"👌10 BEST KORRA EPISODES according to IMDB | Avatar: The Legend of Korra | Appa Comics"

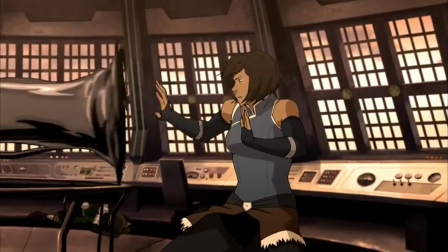Korra and Kuvira's fight with liquid metal is good, although if I'm honest, I'll stick with the one they had before.
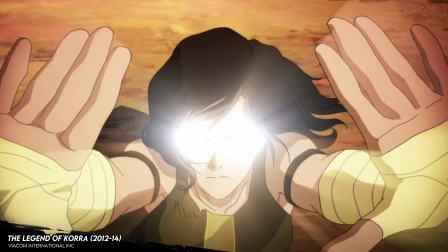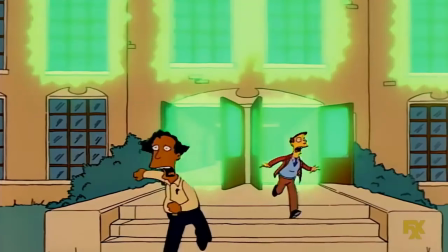Let's skip that with the explosion of the robot core. They should have all died and blew up half the city, something that in theory they were trying to avoid.
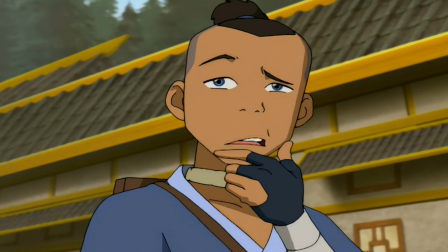And another plot convenience is that Kuvira goes halfway to a forest and
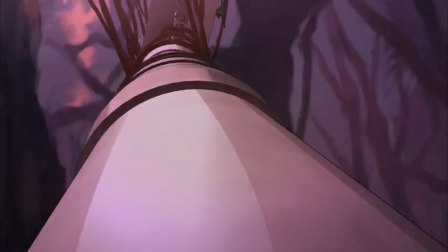just finds the cannon position just to hit the avatar in the face. That's a great plot convenience.
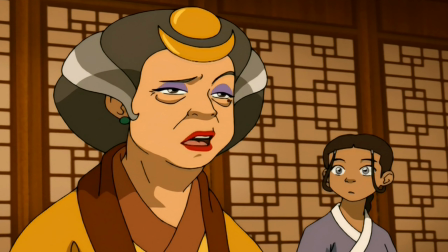That's just lazy writing. And Korra sacrificing herself to save her?
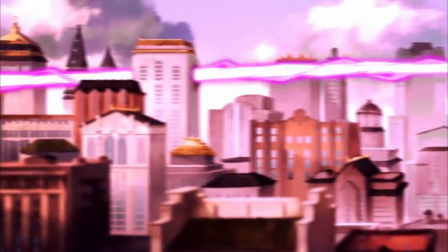In theory, they were trying to save the city. but they cause a gigantic spiritual explosion.
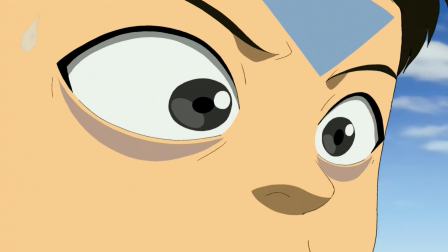But Why With So Much Plot Hole is in the ninth place of the best chapters of the whole series according to the critics.
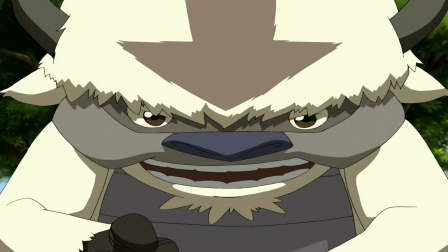Because it has its epicness, and just like the rock plot convenience,
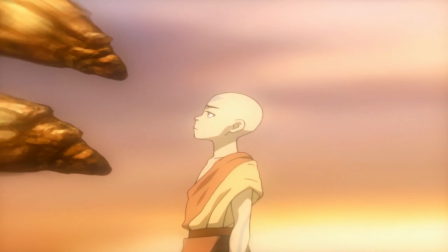or the lion turtle plot convenience that we saw in Aang, all this is forgiven if you give me an ending.
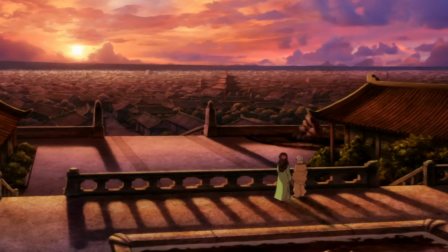I will not say beautiful, because I know that many people did not find the Korra Sammy beautiful.
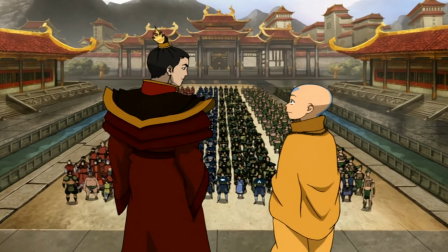But if you give me an unforgettable ending, I forgive you everything, and people, is there any way to forget this ending?
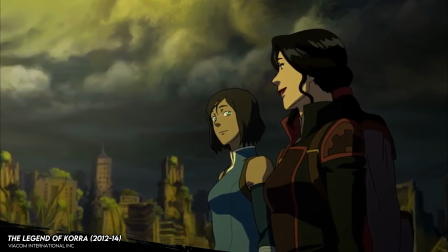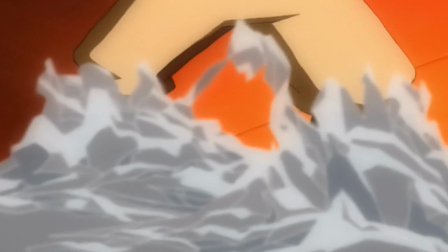When I saw it for the first time, I was frozen, with a feeling of what?
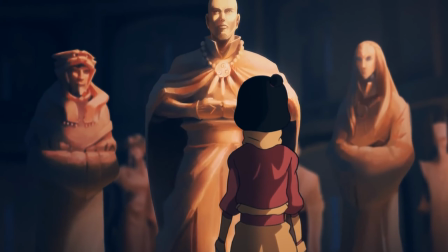And that something causes sensations in people is what is worth in the end.
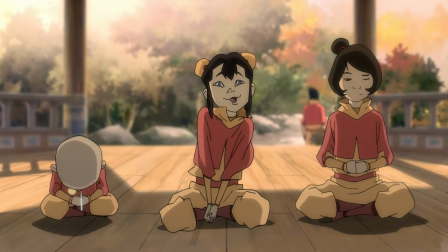I think that's the reason why it's in the top 10 despite having some flaws.
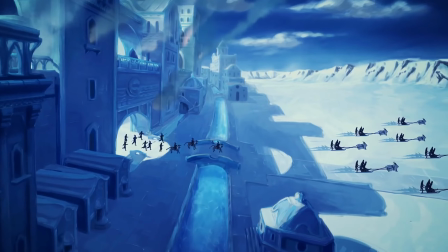Like it or not like it, whether they showed it or not, the Korra Sammy left everyone like this.
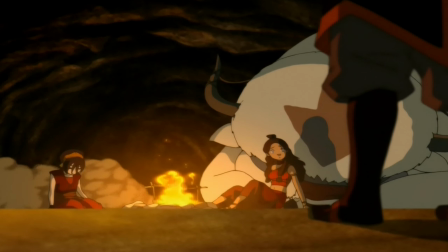Enrolled in what?
And the music with that melancholic tone that Korra has makes it very,
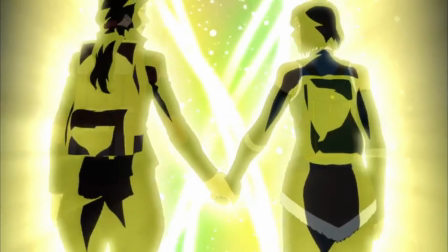very difficult to forget and very different from the end of many series. And let's not forget that the wedding of the best secondary character of the county was also a beauty.
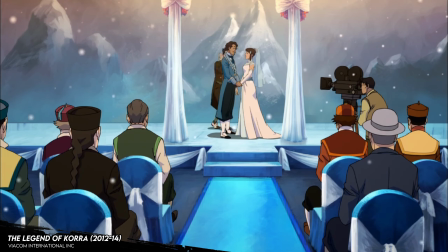You may now do the thing. Oh.
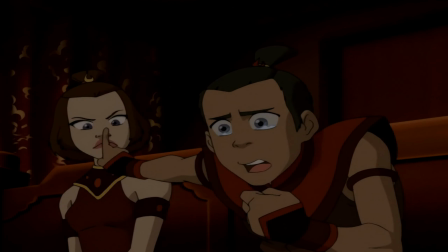Shh, I'm trying to watch.
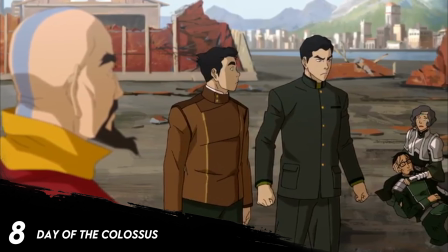In the eighth place, we have Day of the Colossus, where the team looks for all possible ways to stop the giant Kuvira robot.
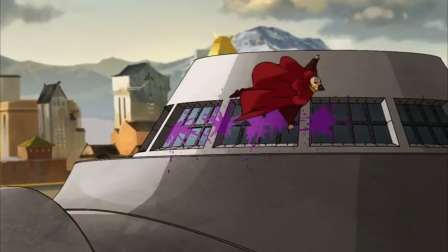Among them, fill the visual of the robot with paint, try to make it fall, flying robots, an electromagnetic pulse, etc.
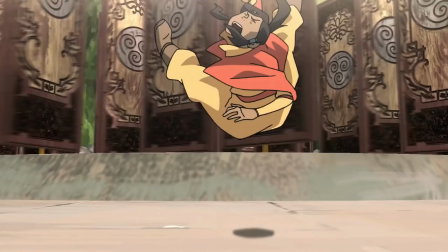The episode maintains the intensity during the 22 minutes that lasts, showing different plans.
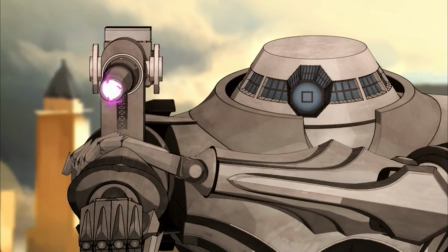It gives a good magnitude of scale growth in the problems Korra and her team solve, and shows us the progress they are making,
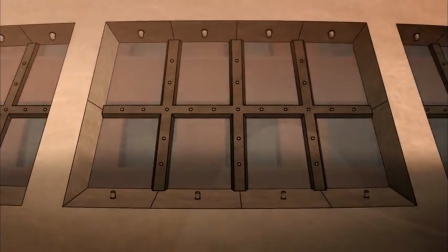with three earthbenders erecting a building, Korra doing the best waterbending of her life,
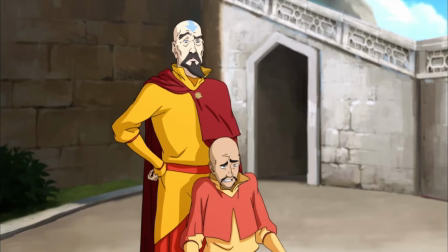and airbenders who a few years after appearing work as a team like the best.
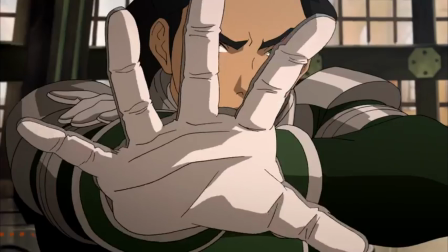They also show us the power that the giant mecha has, literally cutting half the city, which is super powerful at Unavada level.
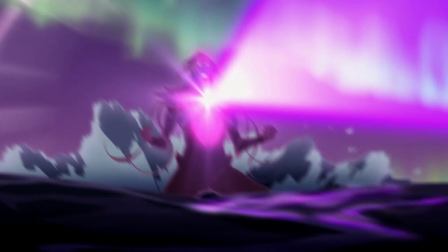I think the worst thing about this episode is its very weird CGI.
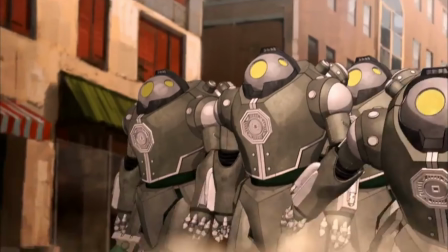It gives a pretty weird feeling, both the mecha and the Colibri's robots. But what they saved on special effects, they spent on important details,
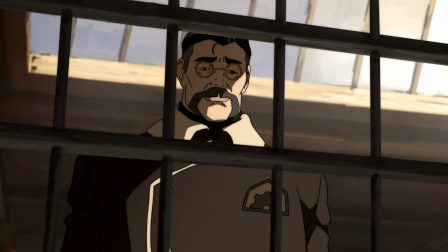such as bringing a Hiroshi Sato after a few years with a new design that shows us how bad he was having a hard time in prison,
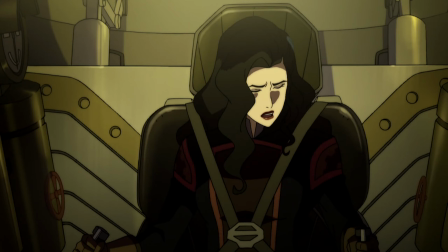being in a fight with his daughter, which is clearly reflected in how aged he is.
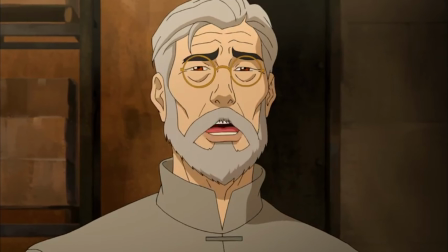It is also in this episode where we are shown his last moments, in a very strong scene.
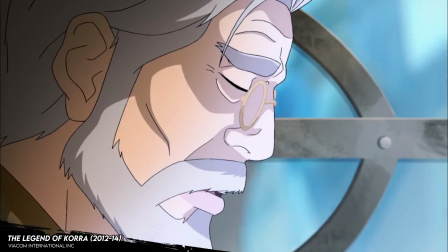Now! Goodbye, Asami. I love you.
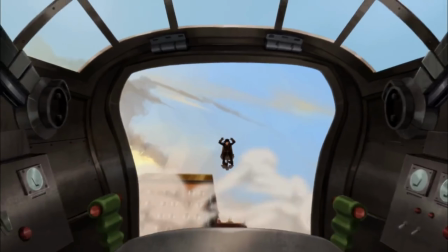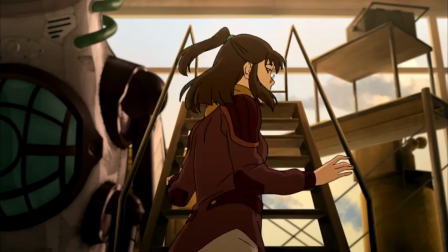I think this part, and that Varric proposes marriage to Julie, are the best of the episode.
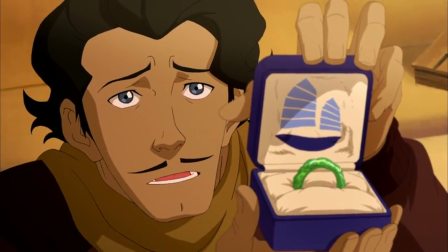As well as the action scenes that look amazing.
Check this out.
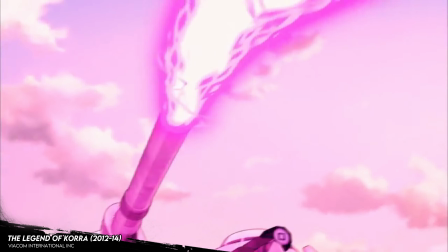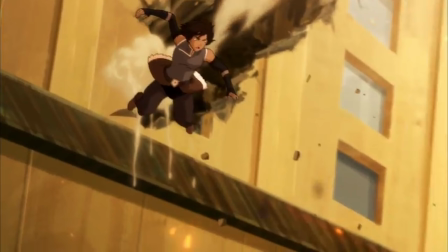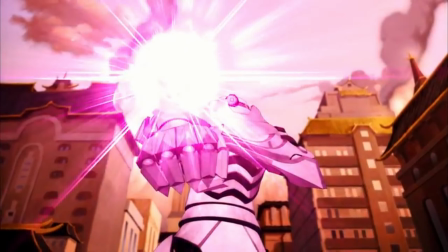In seventh place, we have a gem of a chapter, and perhaps the favorite episode of many.
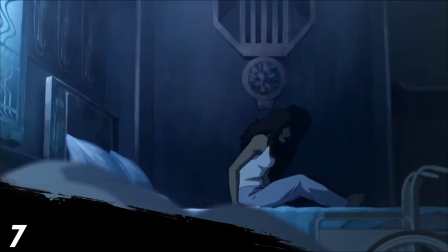Korra Alone.